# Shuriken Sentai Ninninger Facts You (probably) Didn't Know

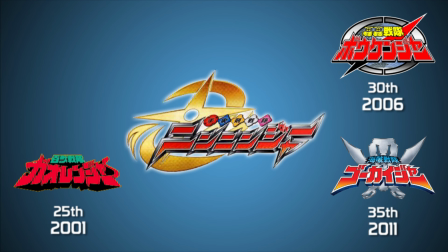(0:18)
Shureken Sentai Nininja is the 39th Super Sentai series, but unlike Gokaiger, Bokenger, and Gauranger, the 35th, 30th, and 25th anniversaries, Nininja was initially announced as the 40th anniversary of the franchise and Gauranger's debut.
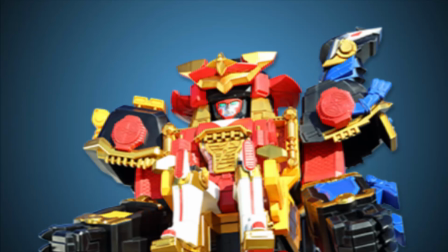(0:35)
Ninja's Robot was designed in part to represent a festival and anything fun, pulling from various facets of Japanese culture.
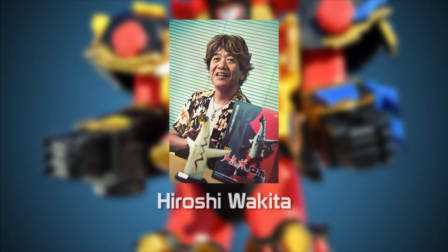(0:42)
Shureken Jin might have a seemingly disjointed theme,
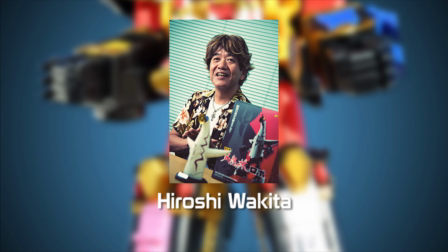(0:45)
but special effects director Hiroshi Wakita wanted each component to pay homage to a past vehicle type in Super Sentai.
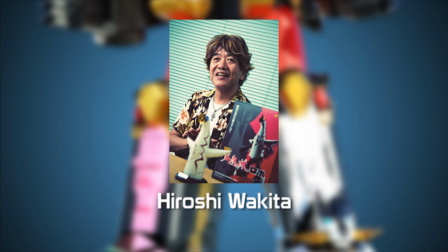(0:52)
The motifs were also meant to represent tenets of Cool Japan,
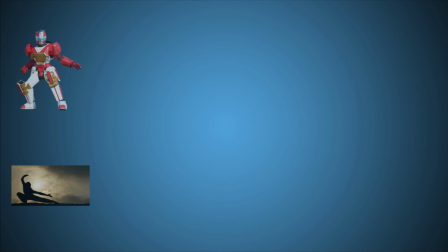(0:56)
an initiative spearheaded by the Japanese government to capitalize on the commercial potential of Japanese culture and pop culture.
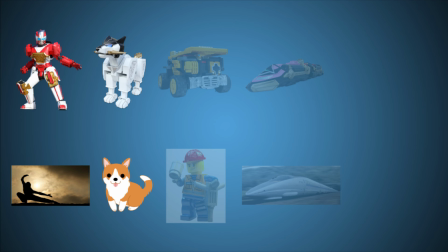(1:03)
Shinobimaru is meant to represent Budo, Wanmaru represents Japan's kawaii culture, Dumpmaru and Byunmaru, a dump truck,
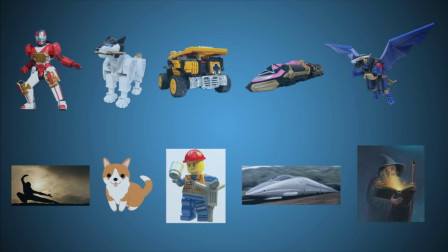(1:11)
and Train represent Japan's technological advancements, while Dragomaru represents the western world's impact on Japanese pop culture.
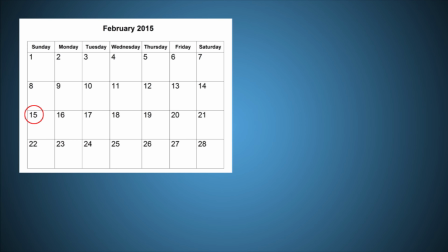(1:21)
Ninja was originally intended to air on February 15, 2015, but didn't actually premiere into the following week.
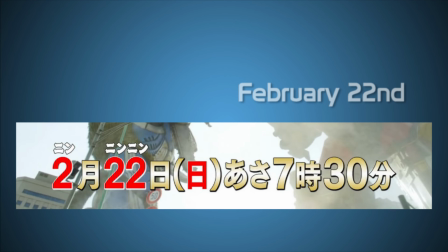(1:28)
This delay was due to the deluge of news coverage following the execution of a Japanese reporter by the Islamic State. The Ninja's actual premiere, February 22nd, is often called Ninja Day due to the first syllable of each word in the date beginning with Ni,
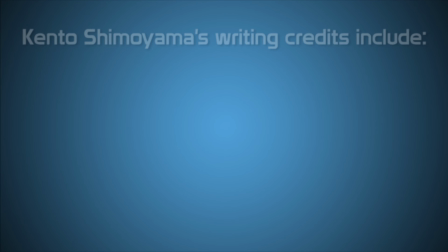(1:41)
often used as an onomatopoetic sound associated with Ninja.
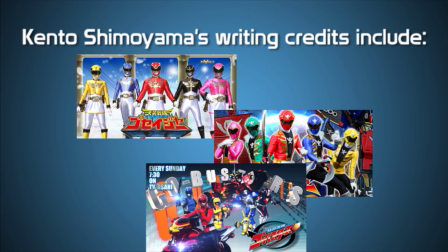(1:45)
The creative staff included Kento Shimayama, who had worked on various episodes for other shows but never served as a head writer until the Ninja.
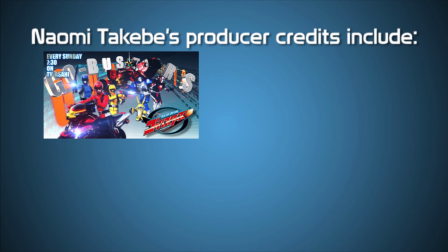(1:53)
The producer, Naomi Takebe, previously worked on Tokumi Sentai Go Busters, Kamen Rider Gaim, Kamen Rider O's, and Kamen Rider Kiva.
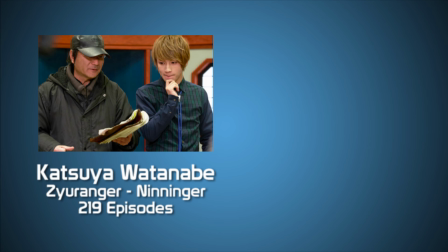(2:01)
Director Katsuyo Watanabe broke the record for most Sentai episodes directed by a single person,
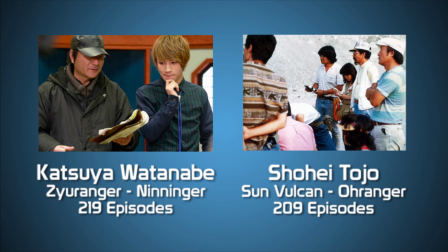(2:07)
breaking the record set by Shohei Tojo, who directed 209 episodes between Sun Vulcan and O-Ranger.
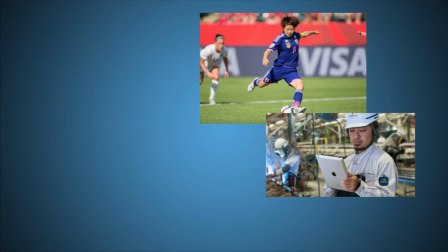(2:15)
Before Nininja became a ninja series, the team's motifs were what children imagined to be their dream jobs.
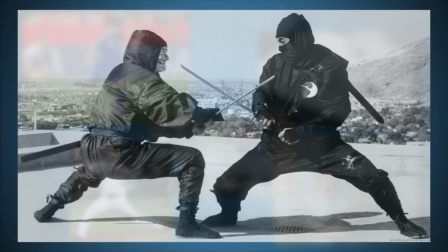(2:20)
There would have been promotional campaigns with companies in these respective fields. One of the jobs was ninja, which eventually became the motif of the show itself.
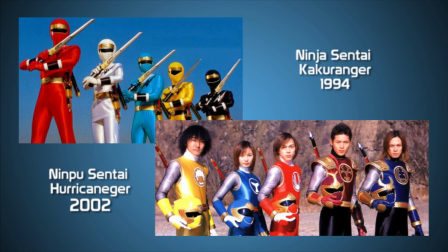(2:29)
The ninja is the third ninja sentai, but the first to play against traditional stereotypes.
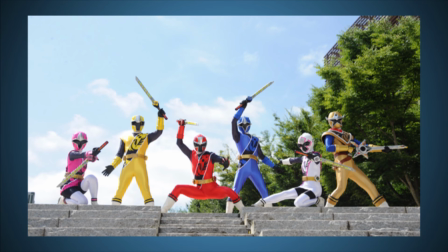(2:35)
The members were designed as having a brash so-what attitude,
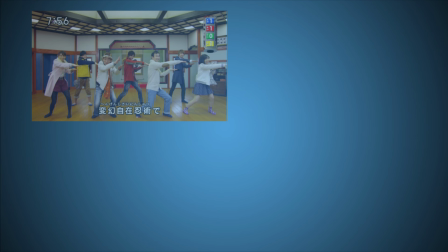(2:38)
with the show's idea of what a ninja is being more in line with a Hollywood take on the concept of ninja.
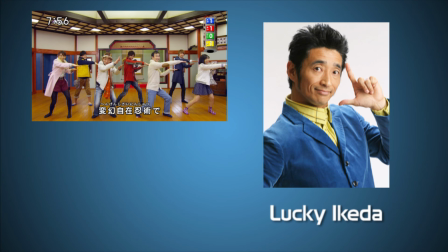(2:45)
The energetic dance scene during the show's ending sequence was choreographed by Lucky Ikeda,
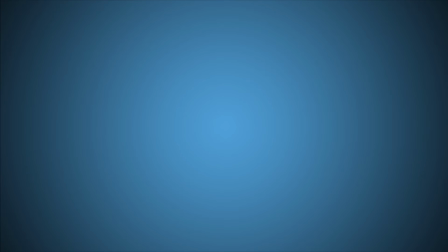(2:50)
who also did the choreography for the massively popular dance scene during Yo-Kai Watch's first ending theme.
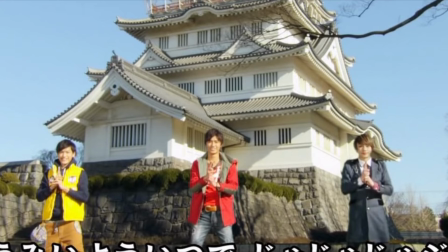(2:56)
The castle scene during the ending sequence itself isn't actually a real castle, but a folk museum in Chiba that was constructed in 1967.
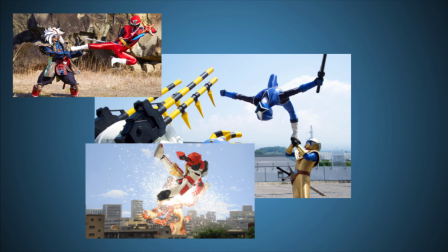(3:06)
Takeme wanted the action to push the limits of what the human body was capable of achieving.
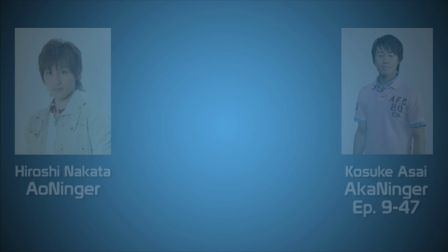(3:11)
While there was wire work in the series, a majority of flips and spins were performed entirely by the suit actors.
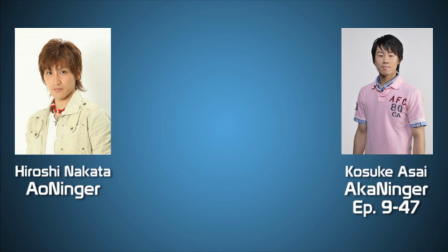(3:17)
To this end, two new suit actors, one with the history and stage show work requiring a lot of flips,
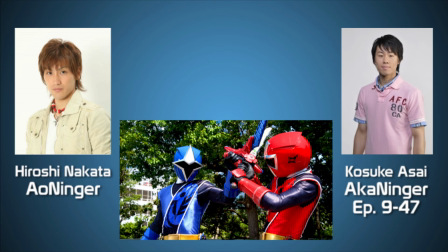(3:22)
were selected for the roles of Aka Ninja and Ao Ninja as the fresh blood for the show's suit cast.
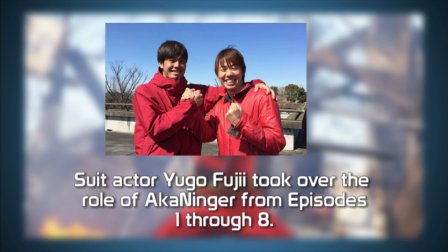(3:29)
Unfortunately, the original suit actor for Aka Ninja injured himself and was unable to take on the role until episode 9,
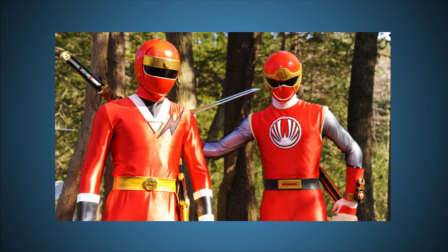(3:36)
but portrayed Hurricane Red in episode 7.
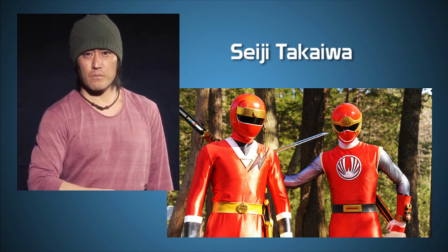(3:39)
For the Ninja Festival episode, Seiji Takaewa, Ninja Red's original suit actor, returned after 21 years to play the character in suit.
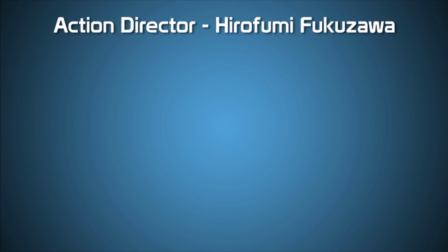(3:48)
Action director Hirofumi Fukuzawa, who originally played the Red Ranger in suit for over a decade,
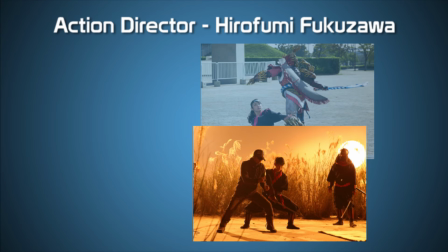(3:54)
had the cast practice their falls on the ground itself rather than mats.
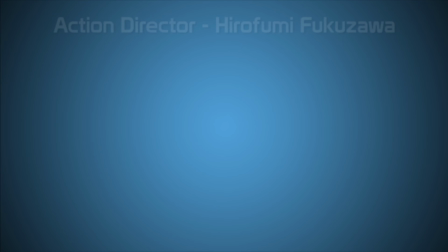(3:58)
Fukuzawa explains, doing it this way, they pay more attention to avoid being hurt, which speeds learning.
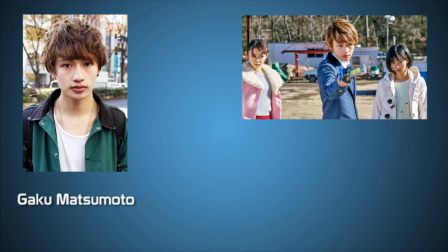(4:06)
Yakumo's actor, Gaku Matsumoto, had difficulties learning the action in the beginning.
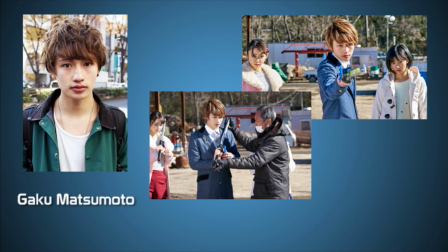(4:11)
While the action is traditionally taught using the right hand, Matsumoto himself is left handed and had to take extra time to learn the movements of the sword with his right hand.
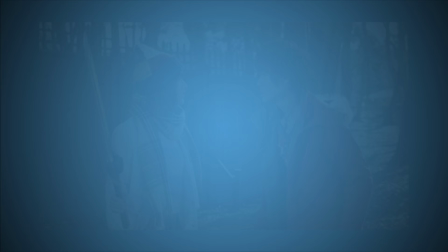(4:21)
Nininja was the fourth family team in Sentai history after Five Man, GoGo5, and Majiranger.